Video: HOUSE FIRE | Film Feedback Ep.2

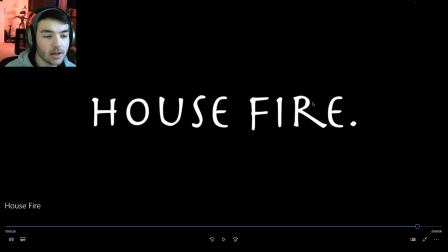Hi everyone and welcome to the second episode of Film Feedback. Today I'm going to be looking at a friend of mine, Jacob Peel's short film from Vibrant Films Productions.
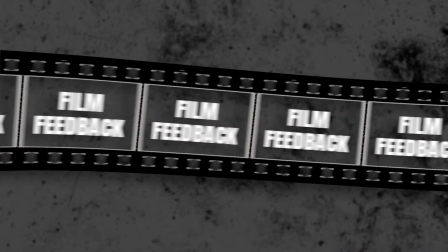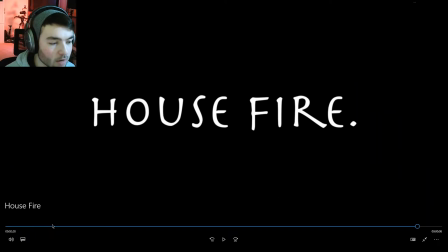He's done a short film called Housefly, it's about two and a half minutes long. So let's kick it right off, go to the first shot.
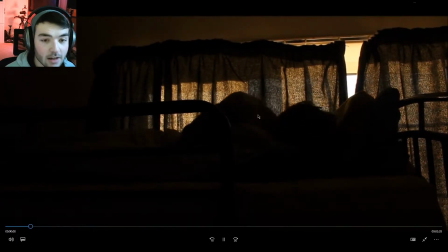This is the first shot of the film. I actually really like this shot, I think that seeing the silhouette of the character is really cool, having the alarm going off. One of the things I really liked about this shot was that, I think it's here,
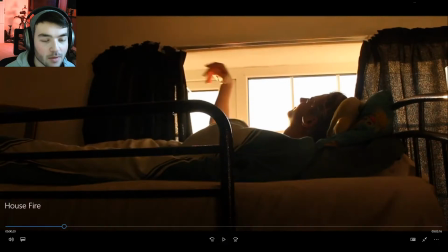how the character sort of opens up the curtains and almost sort of starts the film by lighting up the whole shot. and that kind of signifies you know the beginning of someone's day with the alarm going off and opening the curtains it's almost like the film kicks into gear once you open the curtains which is really really cool um I'm not sure if you meant to do that or not but I think it's got quite a poetic sort of feeling to it and it's very very cool but yeah going
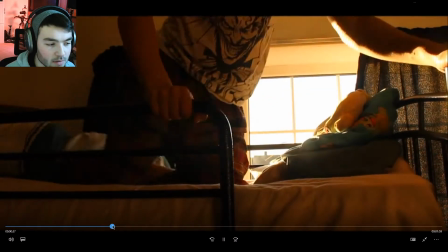back to my um problem with the shot length this shot is 42 seconds and the thing is like a lot of films do
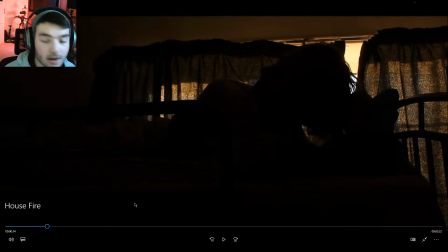one takes where they don't cut for ages and the camera's moving constantly a good example of that is in Indiana Jones when he's having a chat with someone and the whole time he's packing the camera's following around and they're having the conversation there's no cut in that for a few minutes which is really really cool this
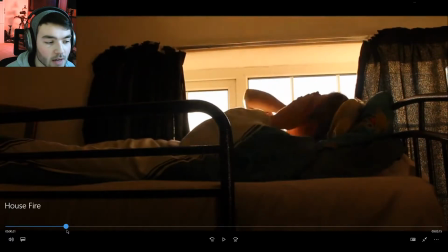isn't the case though this is just a really long shot that's quite unnecessary essentially all that happens in this shot is that the character gets out
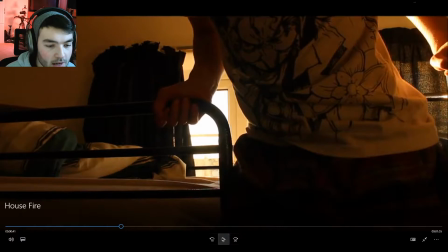of bed you probably could have shown that in 10 seconds and cut it down so then essentially what happens is the character gets out of bed he goes downstairs as you
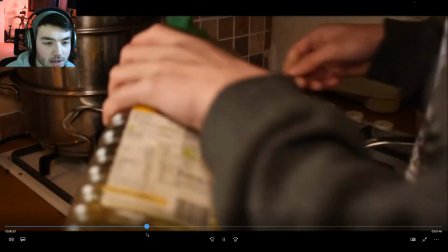can see and then he goes to make some pancakes or something i don't know but he puts some oil in the pan
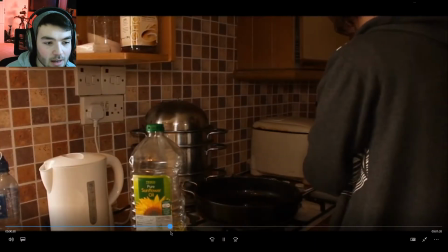and it goes in his hand or something by the looks of it and then when he goes to turn on the uh the hob
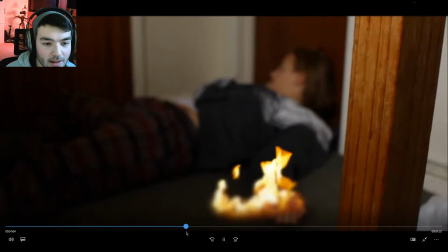he actually there's like a massive fireball and then in the next shot his hands on fire and it's all sort of kicking off.
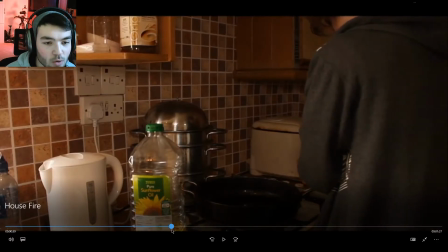My critique with this scene is that I'm a little bit confused about what happens. Essentially there's a bit of a fireball and then in the next shot the character's on the floor and he's unconscious and his hands on fire.
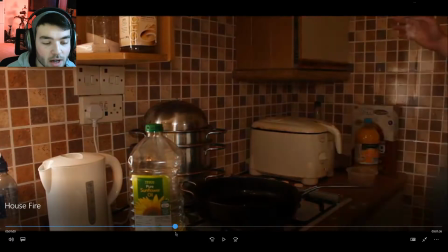I'm guessing what you meant to do with this is that the fireball kind of like knocks him out and he's unconscious and that starts the house fire and it's all spreading.
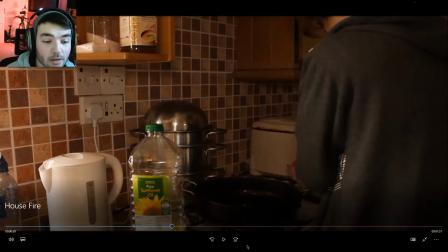It's not very clear because there's like a little fireball and then suddenly he's just on the floor out cold. If you want to convey the fact that the fireball was so powerful that he's like knocked out and unconscious I don't know maybe because of the gas leak or something.
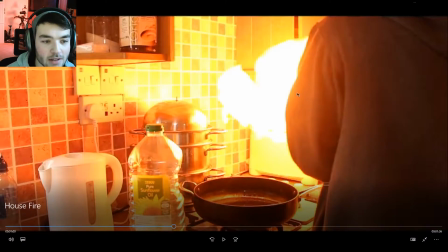The best way to do it would be at this part like fade to white so that it kind of gives the impression that the fireball is a lot bigger than it is.
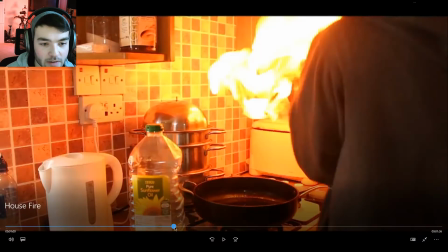I'm assuming you guys did this practically because if not this is one of the best visual effects I've ever seen. That's actually really really cool and there's a lot to be said for doing stuff practically.
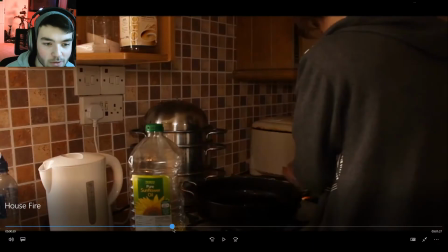Obviously health and safety is important but you can never really match practical fire with visual effects. It's really really difficult.
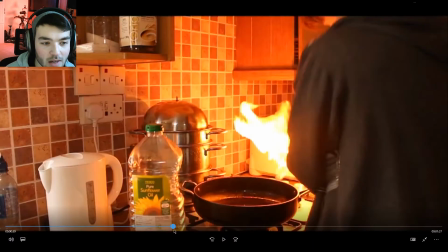It's one of the hardest things to simulate and yeah I just think that looks really cool.
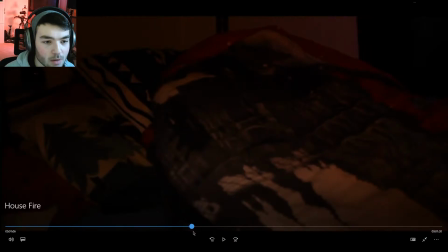So on to the next shot after this guy's on the floor and his hands on fire it cuts to a shot of someone else in bed and there's like a little bit of a sort of flickering light on them that's orange.
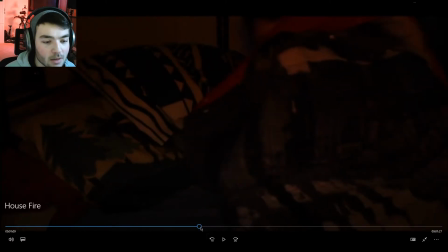This shot's a little bit dark, you can't really see what's going on. I can make out that there's someone in bed and there's obviously something wrong so they're panicking and blah blah blah.
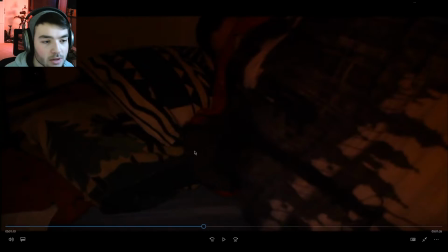But essentially, like, this shot is too dark, there's no two ways about it. You either want to introduce some lights if you're in a room, maybe turn the lights on if they already were and it's just really dark.
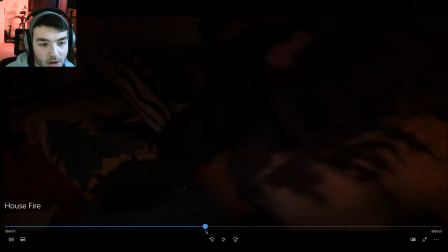The best thing you can probably do is just bump up the ISO in the camera. This was one of my critiques of the film last episode as well.
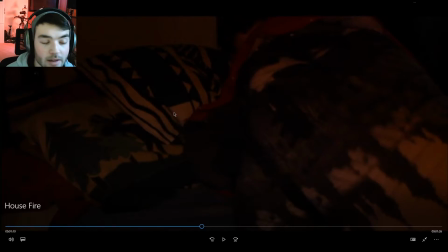You never want to have a dark shot because the audience can't see what's going on So either bump it up in post or just increase the ISO in the camera, whatever you want to do But make sure that your shots aren't dark and underexposed
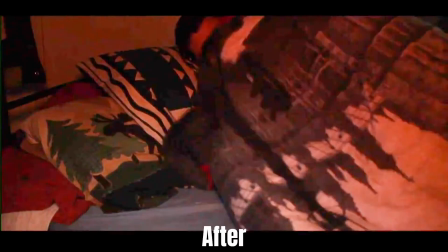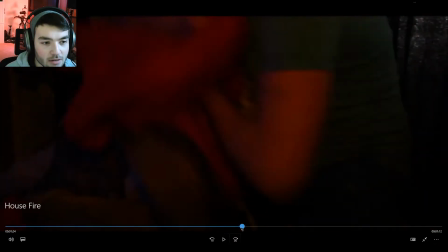So the next shot is this guy getting out of bed And I think he goes to reach for the door or something And he like burns his hand as you can see here
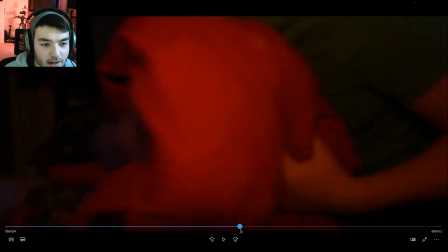So there's like a little bit of a fire noise So I'm guessing he got burnt or something there I really really like the thing that you did with the lights here So there's obviously some sort of orange light here I'm not sure how you actually lit this,
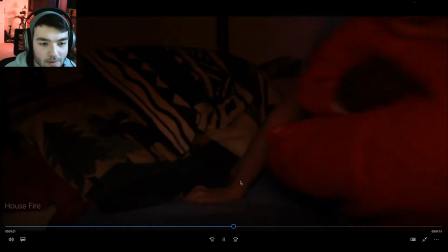but it's really cool. So there's like a very faint flickering. You can see the light sort of changing levels of it.
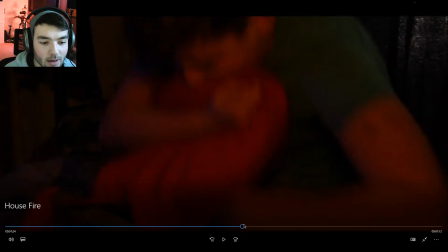And with the sound effect of the fire, it gives a really nice impression that there is actually a fire in the room.
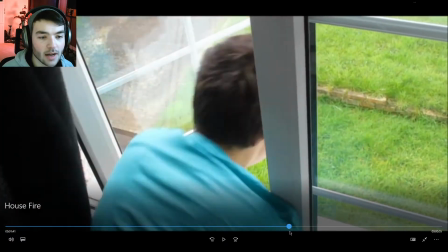So then essentially the character gets out of bed and he goes over to the window and opens the window and leans out. I'm not entirely sure what happens here.
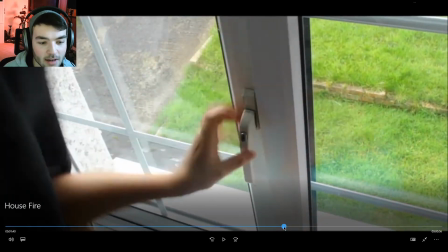I think he climbs out the window, but it doesn't show that. So that's kind of left up to your imagination, but you'll see what happens after that in a minute anyway.
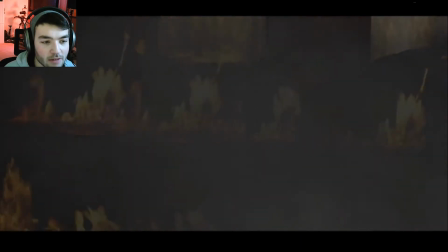So this next bit is my favourite part of the film by far. Really, really well done. And I'm assuming you guys didn't shoot this.
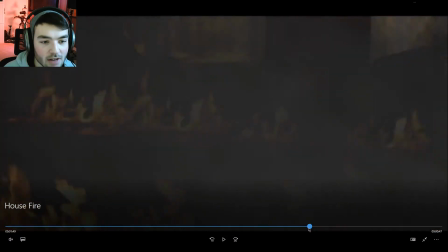I think this is stock footage of a house fire or something. But either way, it's really, really well done, and this is a really good example of how stock footage can increase production value loads.
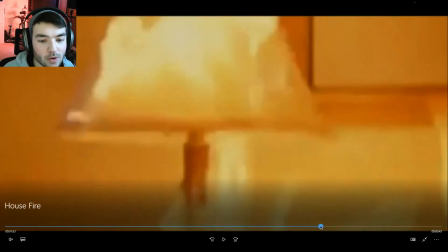Obviously, you guys probably didn't have access to a house that you could set on fire for the film, so you probably went online and found some stock footage and put this in.
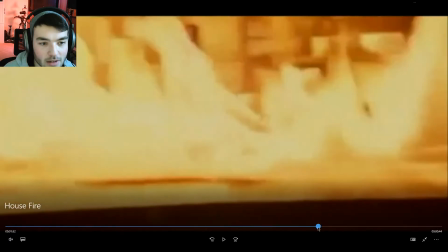In the shots before, there was lighting, and we could hear sound effects of the fire crackling, but there was no real sense that there was a massive fire going on.
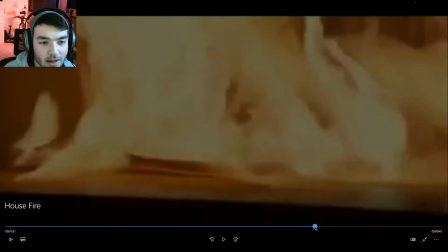So by using this stock footage of a house fire, it really, really conveys the fact that there is a big fire going on, and it's a real problem, and the whole house is burning down,
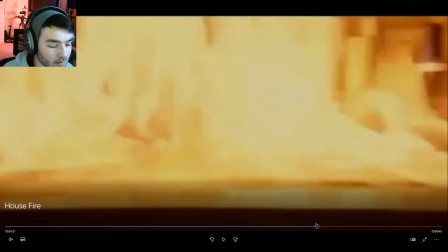as opposed to just a little fire in a room. Stock footage is great for this sort of thing, because if it's something that you haven't got access to to film, you can just find footage of it online and put it in.
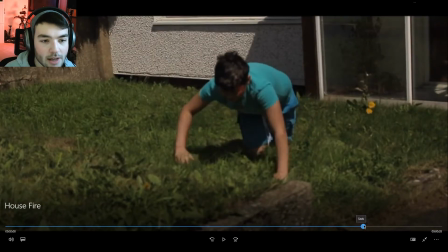It really, really increases the production value, and in this case, it made a massive difference. And then the character gets up, he does a bit of crawling, and then runs away, and he's sort of shouting for help and stuff.
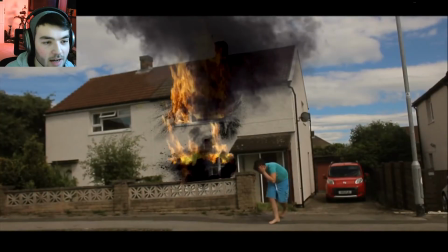And then we have this shot. This shot's really cool. Good use of visual effects. It kind of reminds me of the early days when I used to do visual effects, and I'd set my house on fire and things.
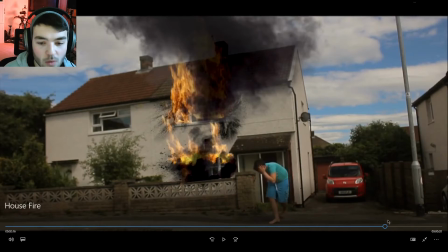It actually works really well. I'm assuming these are specific sort of window assets of a house on fire, and they work really, really well. The black smoke looks very convincing. It's maybe a little bit transparent up here, so maybe duplicate it to sort of make it a bit thicker. Just a tip for blending the fire stock footage and the burn marks and everything onto your actual original footage Most cameras especially sort of lower end
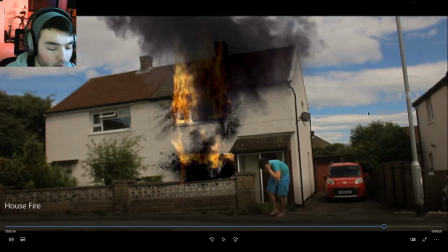cameras like DSLRs and things tend to shoot stuff quite soft So it looks really nice on its own but when you sort of look at it in detail it's quite soft So this is all quite soft and the house and everything I think it's slightly out of focus But that's not the end of the world But the problem is that stock footage is perfect Like when people make it and sell it they make sure that it's as sharp as
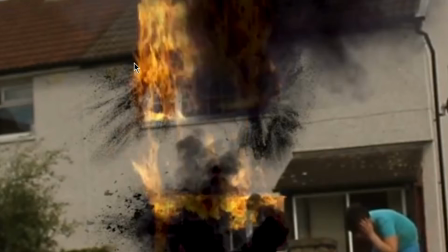possible And so if you look at these burn marks compared to the walls These are a lot sharper in comparison They look like they're in focus and the house is out of focus To blend it a bit better,
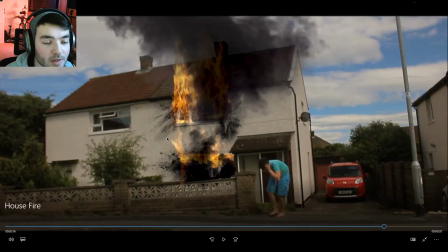you probably want to add like a soften filter or something to these burn marks so that they match the house. You can just add like a fast blur in After Effects and set it to about 2, and that'll probably sort that right out. The only other thing I probably would have added if it was me doing this is a little bit of a flicker on the house from the fire, so maybe like a glow around the windows and things where the flames are.
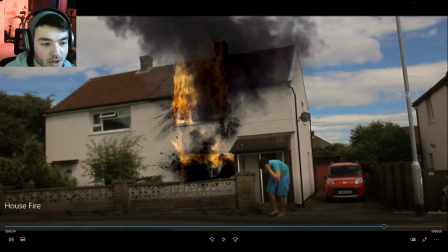And you can add an After Effects expression just to sort of make the exposure change from maybe 1 to 10 over the course of time, and it'll just flicker, so it'll make it look really, really realistic. But yeah, like I said, really good job with this shot, very nicely done.
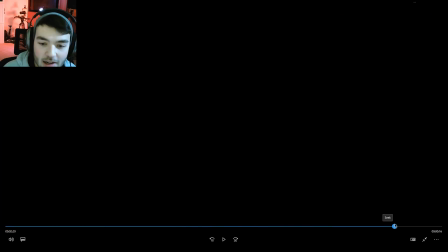So basically the house is on fire, and then there's this explosion at the end, and then it cuts to black, So yeah, I think that's pretty much everything I had in my notes.
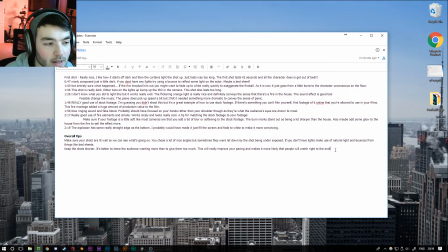I have a couple of overall tips just to sort of help you in general and things that I thought could have been better throughout the entire film. The first one is lighting, so just make sure that all of your shots are really nicely exposed. If you haven't got lights, then make use of natural light and bounce lights. One of the things I suggested here is using a bed sheet to actually bounce and reflect light onto the characters so that it lights up the scene a bit better.
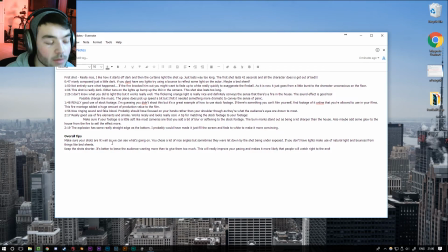This is a great alternative if you haven't got any portable lights to move around in the scene to light up your subjects, but if you want to get some, there's some really cheap LED panels on Amazon and they make a massive difference in your films when you use them. And the second thing is just the pacing, so make sure you keep your shots a bit shorter.
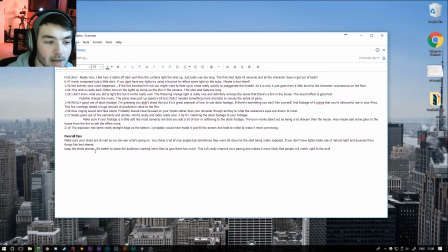Some of the longer shots could have been cut down a lot and that probably would have reduced the run time of the film by about a minute and considering the film is only two and a half minutes that's quite a big deduction in the run time. I put here that it's better to leave the audience wanting more than to give them too much and that's a rule that I tend to stick to in filmmaking.
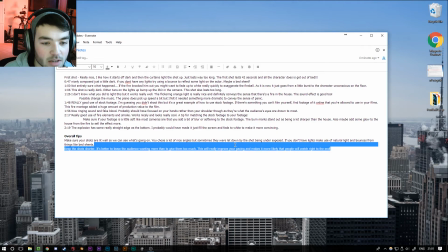If you bear this in mind the next time you're doing an edit it will probably improve the pacing of the film a lot and when you manage to improve the pacing it makes it a lot more likely that people are going to watch the film all the way to the end which is obviously what you want. Jake has been a long time subscriber of my channel and I've been following some of his work and I think that this is a massive improvement from the stuff he's done before so you should be really happy with yourself.
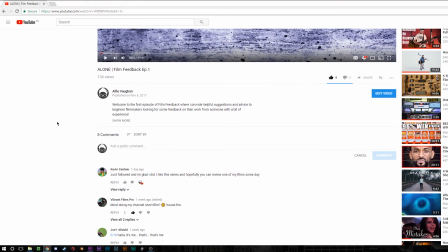That is pretty much everything I had to say so thank you very much for watching guys. I hope you enjoyed. If you want to submit your film to this film feedback series then leave it in the comments with a link to the film.
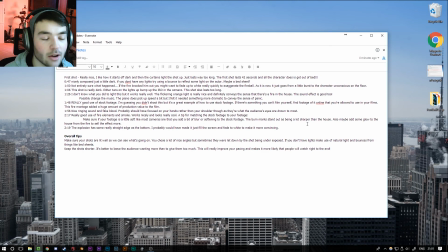I will add it to a list and I will check it out and hopefully make a video on it at some point. Thank you very much for watching. If you enjoyed, consider liking, subscribing and I'll see you next time.